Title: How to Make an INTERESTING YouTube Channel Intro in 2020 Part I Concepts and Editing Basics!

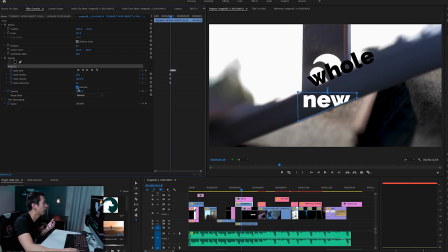You can click invert on to see where the text is, and then click it off for the actual clip itself. And then you just start adjusting your shape as each frame moves off the screen.
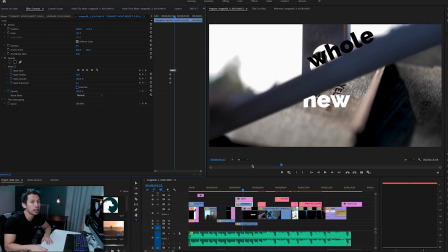Okay, but if you want a more detailed breakdown of masking, let me know and I can totally do that too.
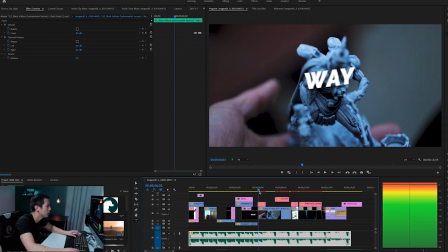Moving on to the next clip, we go into this one I did for Lords of Hellas as well.
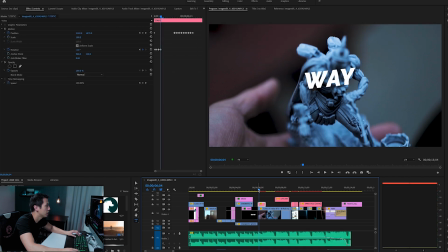So this one again was just motion graphics. As you can guess, I just use position and rotation in order to move this text away.
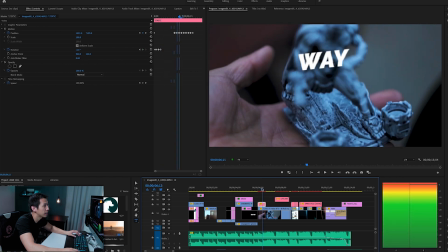So it looks like it's attached to the miniature.
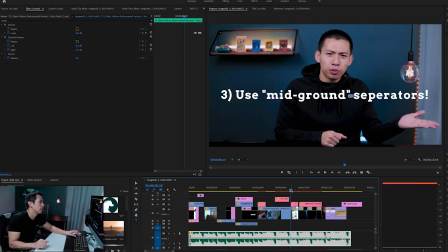Now after my message, next up I just list 2 things that my channel is about. One is photography tips.
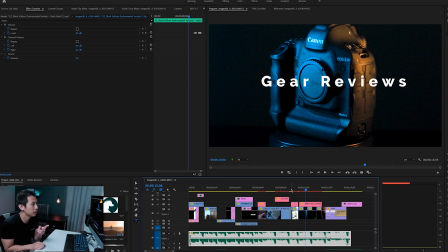Secondly is gear reviews. Although of course board games is a big part and tutorials, I figured since almost all the clips are about board games, I figured I didn't need to explicitly state that.
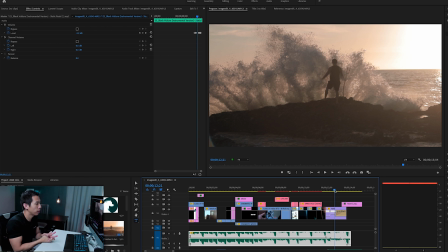So I want to mention 2 other things in breaking down this intro that I hope you find helpful. The next one is how are you going to end your intro? For me, what I like to do is I put either a nice set of my initials.
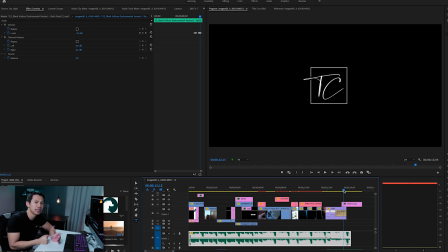Photographers always have that nice little branding at the end. So I wanted just my initials at the end, since I already mentioned my full name in the beginning, or at least like a signature would also be really nice on a black screen. But what's really important that I think a lot of people kind of overlook and that you don't really see or hear people talking about at least as often is that drum beat in the end.
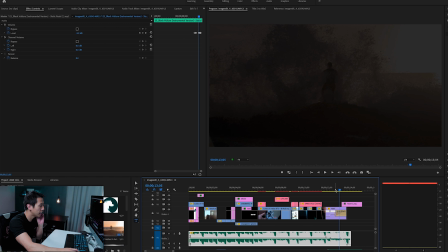So to signal an ending, listen to the song for a second.
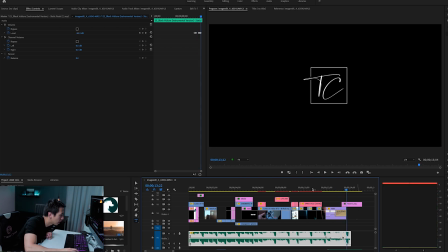So clearly the song doesn't end. If you look at my audio clip here, I use a little transition, so I'm just setting different markers on the audio clip. You can do that by just holding Command if you're on a Mac or Control if you're on a PC,
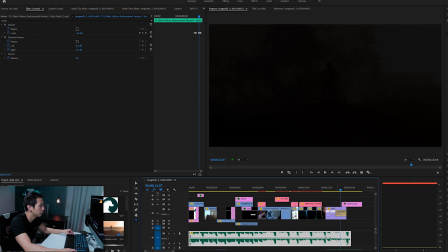and then your mouse is going to have this little plus option, which you can see here in the bottom. And then if I click on one point of the audio clip, it will show one little keyframe, which you can use to drag certain parts of the audio up and down. So that's what I did here. Secondly, you want to hear a part of your song where you can end it with a drum beat.
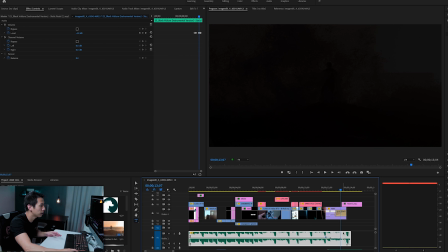Okay, let me play it again so you can hear it.
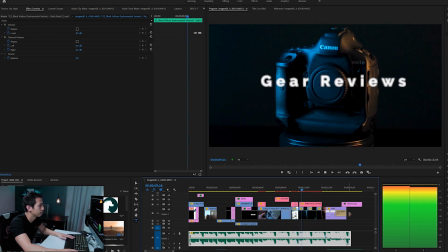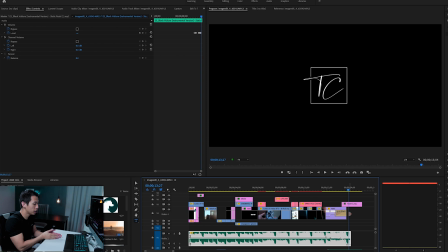Right, so the song itself is not ending, but because you're hitting a strong point, one beat, bum, ba-da, bum, that piece right there is where you can end your clip. And then if you look at the bottom here, I also include this little clip here, this little audio clip called a whoosh to hit 10, which I got from Epidemic Sound.
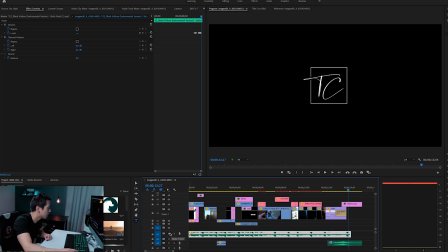So I'm going to mute this so you can hear just that beat. So these kind of beats, or like preludes, I think they're called, signal the ending or transition to the next clip, which is why I put one right at the end.
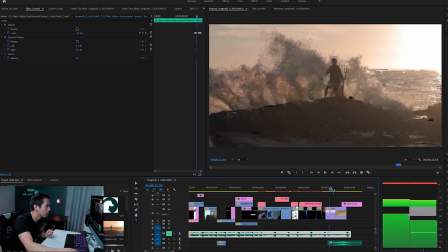Also looks very clean, right? So as this drum is building up, the waves are coming down, and then it's also fading into black.
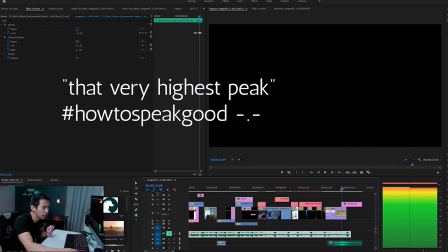And lastly, when you hit that very strong, that very highest peak of the audio clip, that's when the signature appears.
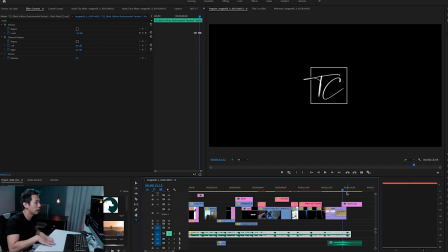So it looks all succinct and all flows together, from the fade to black, from the water falling down, and from the signature logo appearing at the peak of the drum beat. All that plays well together. And signaling the end of the clip by using those audio points to drag it down so it just fades away.
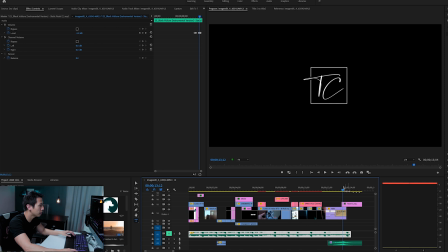Put all those 4 together and you get something like this.
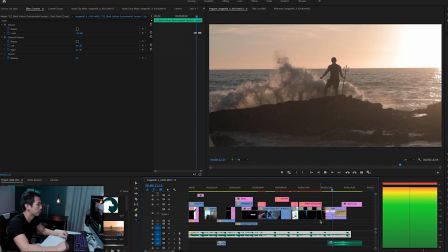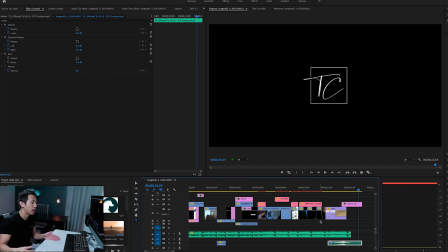And then you kind of hear that resonating drum just kind of going back down. And then what's nice is what's after this, your main video. So that is a breakdown of how I made my own intro. Second thing I also want to mention is if there's anything specifically that you want to see, let me know. For example, I think masking is probably the most difficult concept for, at least for me, to learn. So if it's something that you want to see broken down explicitly, I can totally do that too. Other than that, hope you learned a lot conceptually and in terms of techniques in Premiere Pro. In the next video, I'm going to make 3 completely different intros so you can see how all these concepts and techniques are applied across multiple fields and interests and what have you.